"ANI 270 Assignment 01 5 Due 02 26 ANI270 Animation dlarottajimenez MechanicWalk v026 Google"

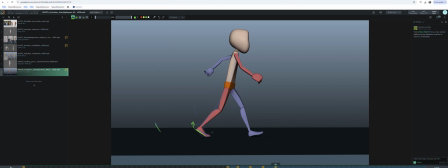4:06 You know what I mean? So maybe a little bit more of a change in there would be fantastic. All right, now I'm going to talk about your arms a little bit, but overall, I like where you've arrived with most of this leg stuff and the center of gravity up and down stuff.
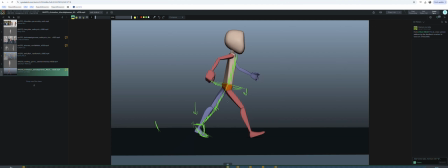4:24 I think like this is all working strong and is exactly where you should be. All right, so let's talk about the arms. I think let me play through it and take another little gander here. All right, cool. I'm seeing a hitch, but that's because we're essentially playing one frame twice.
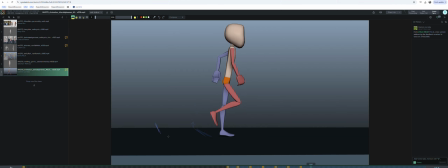4:43 So let me get marks for the other frames here just to take a look at the full cycle stuff. This should be the same as this. Cool. So we don't need a keyframe here, really. So let's see.
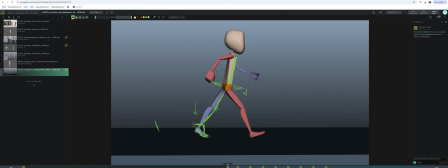5:02 Okay, so let's talk about arms. I'm going to focus on this red arm here first. This looks like maybe a good amount of change for now in that arm swinging forward,
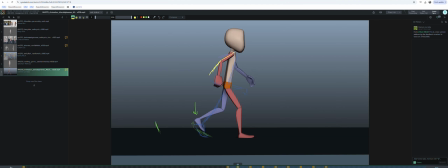5:16 but something I would do here is straighten out your elbow just a little bit. So this is where your hand is in this pose. We don't want to keep the hand still in space, but it wouldn't be a bad idea to introduce like a little bit of drag.
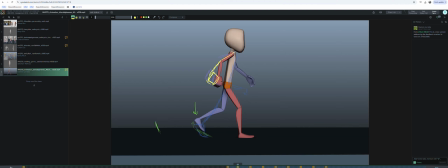5:32 So straighten out your elbow maybe to where the hand is a little bit closer to where it was than to where it is. This drawing doesn't necessarily make 100% sense of that,
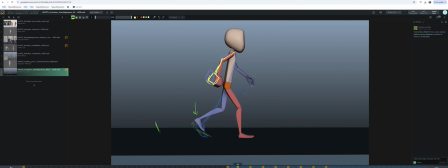5:44 but what I'm hoping for is that you can kind of straighten the arm at the elbow joint here in this place. And then here, this one really catches my eye, the change from this key to this key,
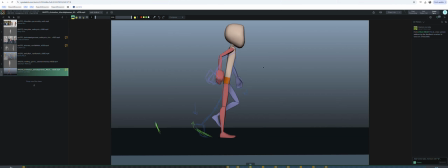6:00 because your arm doesn't look like it's progressing through its swing forward here, and it looks like it's kind of bending even more, which is not, I think, the right approach. I think the arm should continue, this upper arm should continue swinging here.
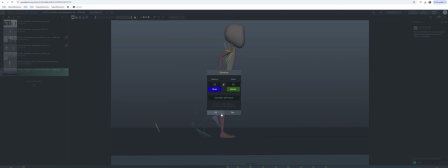6:20 Let me turn off ghosting, because that may make some of these drawings a little more legible.
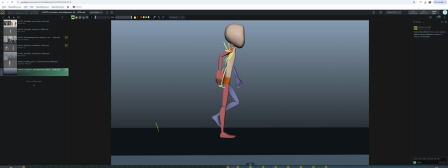6:25 But yeah, swing it forward more, keep it, it can like get quite a bit straighter. It could almost be straight. Maybe that's another reason why I feel like the arms look a little bit small, is because we're kind of missing this.
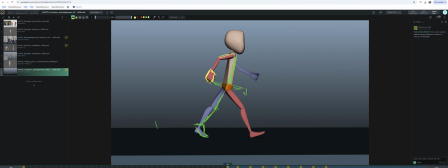6:41 And you know that the hand is like here when it starts. So what we're trying to do is get this nice like swingy arc on the arm and the hand as it comes down. So I think, yeah, straighten it out a little bit here. I will move on.
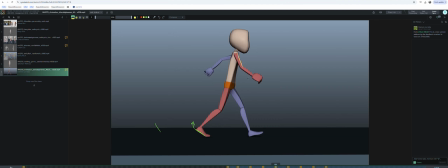7:01 And this I think here and here, like that looks kind of like the same angle to me. So for this part of the arm, I back it off a little bit. You know, keep it a little bit straighter. Again, these are tiny notes.
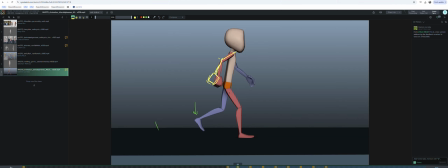7:22 But I think even in just, if you can kind of isolate the drawings in your mind's eye, it's going to seem like it swings better. And then here on this pose, again, the change between this arm angle isn't a lot.
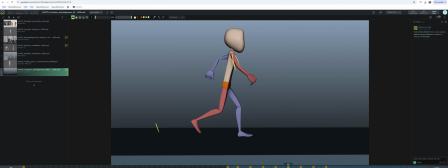7:39 So I would start swinging the arm back, you know. So it goes from like here to something like here. You know what I'm saying? Again, my drawings aren't exact. And this is a good opportunity, again,
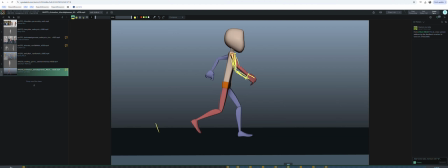7:55 to increase the bend in the elbow a little bit so it looks like the hand has a little bit of inertia and momentum, that kind of secondary action. We love that. And then this is actually, I like this arm pose here, progressing back again.
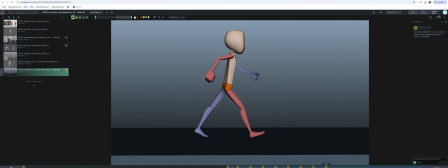8:11 So I think maybe we made the full loop.